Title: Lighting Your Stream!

I actually doubled down on the diffusion on this other light that you can't really see right now. And then this light is just open and doing the backlight thing. So let's say you don't have the means of changing your already the lights that you have already to a certain color that you might want. Now, here's something that you might be able to do. And it's called using gels. Now, we saw it earlier with the little LED lamp where I had this little piece of colored gel. and this is actually used to change certain types of lighting that I used to use to a more orange tungsten-y colored look and if I put this in front of the light that's in front of me here
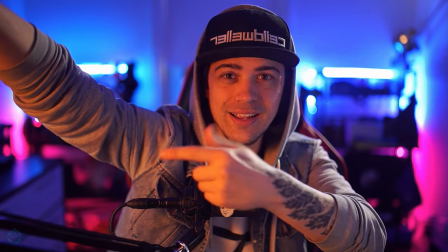you can see it already that this light is already being affected by the gel that I'm using if I were to maybe put this up in the uh let me put this up in
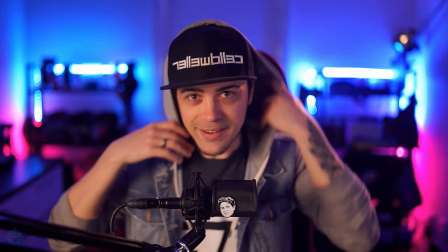the backlight so I put that light kind of up in this light you can already see it's
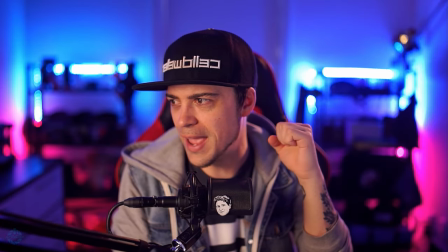giving me a little bit more of a warmer edge rather than if I were to pull it down.
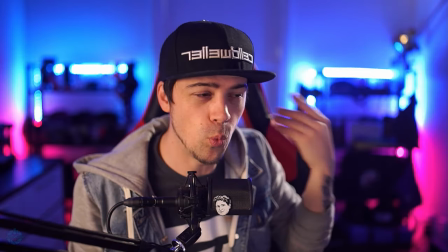And now you got that nice, cool, crispy, like whiter light. You know what I mean? There's a lot of gels out there. You don't, there's not just like orange. There's multiple colors out there. And I happen to have this gel roll that I've showed off in previous videos, having a bunch of different colors, such as green or there's some blue in here. There's multiple colors that you guys can use to change your light without having to buy something really expensive. Now these gels, you can get a big pack of them for not too expensive. so that way you're able to change any light that you already have to a different color. So, you know, if I wanted to, I could take this blue gel right here and I could cut it up into multiple little pieces and tape them or put them onto my lamps that I already have, my lights, and change the color that way. Another thing that I wanted to talk about was a thing called diffusion, which we already kind of hit on with the softbox here. Now, diffusion is more of a, think of like a sheet of paper, right? It's meant to diffuse light to give it a more softer look. So again, we have this harsh edge right here on the back of my neck but if I put the diffusion up you can see it
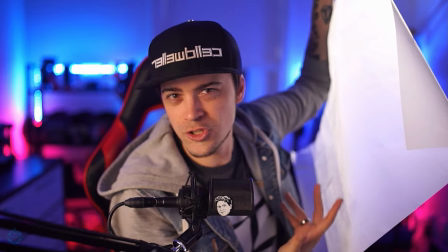softens up that edge and kind of makes it a little bit softer right you're diffusing the light and making it more
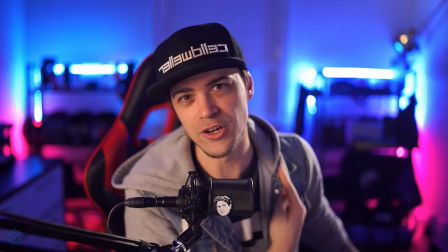smooth around instead of being this kind of hard edge that you're seeing here that almost looks like the sun's hitting me now there is a little bit diffusion
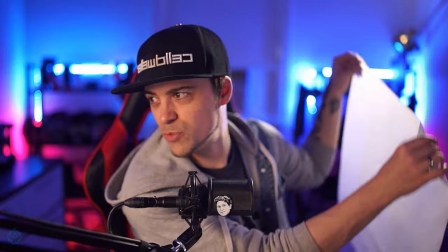already on that light so it's not perfect but you get the idea that the more layers of diffusion you have the more diffused the light's going to look there's there's multiple different types of diffusion this happens to be uh I think
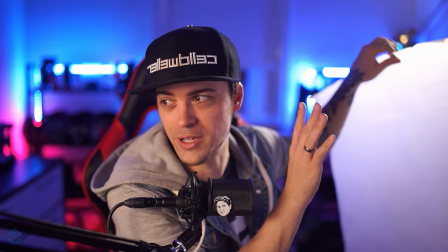216 it doesn't matter there's a lot of there's a lot of different types of diffusion and each one has its own characteristic this one just happens to be very opaque and it's almost like a frosted glass
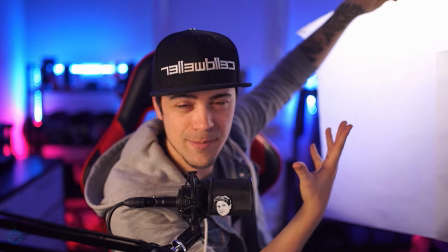right you can kind of see like how much it actually diffuses the light it makes a little bit more pleasing to the eye so I wanted to give you guys more examples of lighting that you could use that you already have laying around your house and one of them is so simple it's probably sitting in front of you it's your phone man so a phone most phones today all have a built-in flashlight light mode, right?
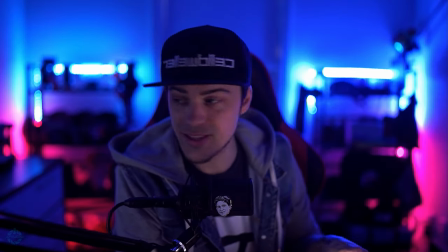So you can utilize this as a source of light. And if I turn off my other lights, you can kind of see that I could actually use this as the same sort of backlight that I had a second ago.
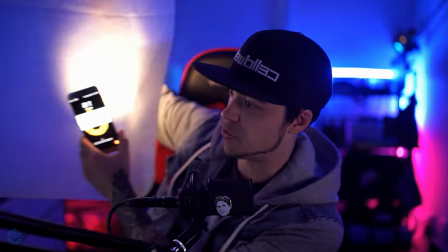Or if I have a little piece of diffusion, I can actually put it through and give myself a more natural,
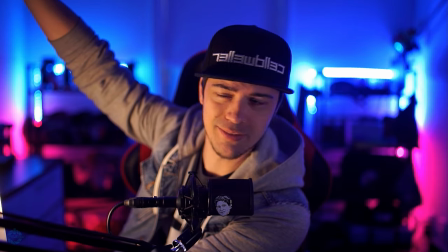nice look that might suit your needs. You know what I mean? Like this is a nice looking light, right?
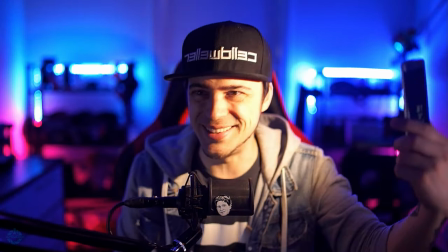Now, maybe you're not getting that, the softness that you actually desire. Maybe you're getting that harsh light and you put diffusion on there and it's not doing enough I'll have one more suggestion for you and that's taking your light and you bounce it into something and have it reflect back onto you So if I take my diffusion here again,
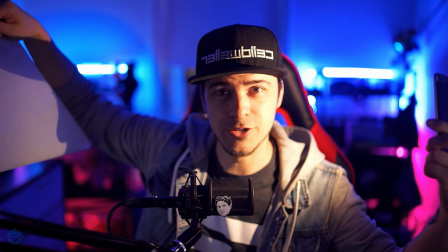we're gonna pretend this is a wall, right again I could get the hard edge and it might be a little too extreme for for your liking
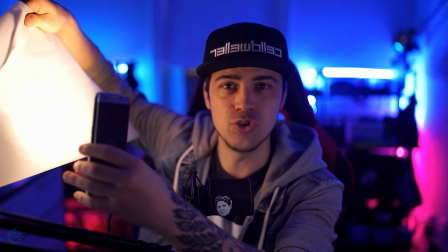Or I can take that exact same light and bounce it into a wall So if I have a wall next to me or a wall in front
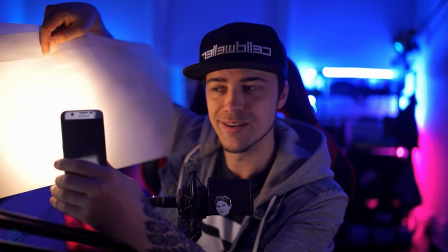of me, right? It's gonna illuminate me a little bit and give me a little bit of extra softness to the light that maybe the diffusion isn't giving me. So one thing you could do is you could take some paper. If you have it on hand, you can take your phone, you could plug it into a power source.
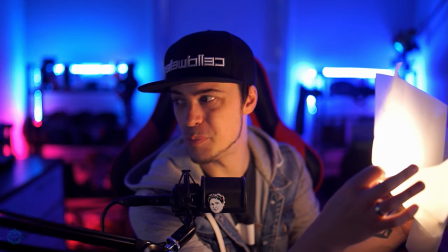And so you could always just wrap it in a little bit of paper and you're going to get that nice soft glow.
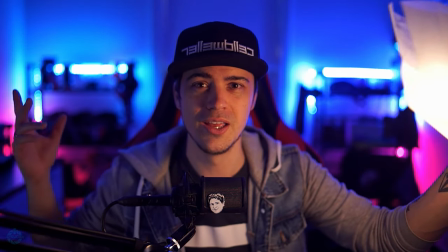And maybe that's going to be just enough light for you and enough softness for you that it suits the needs that you are looking for. Take what you have available to you and try to use that before trying to go out there and purchase things that you don't really need.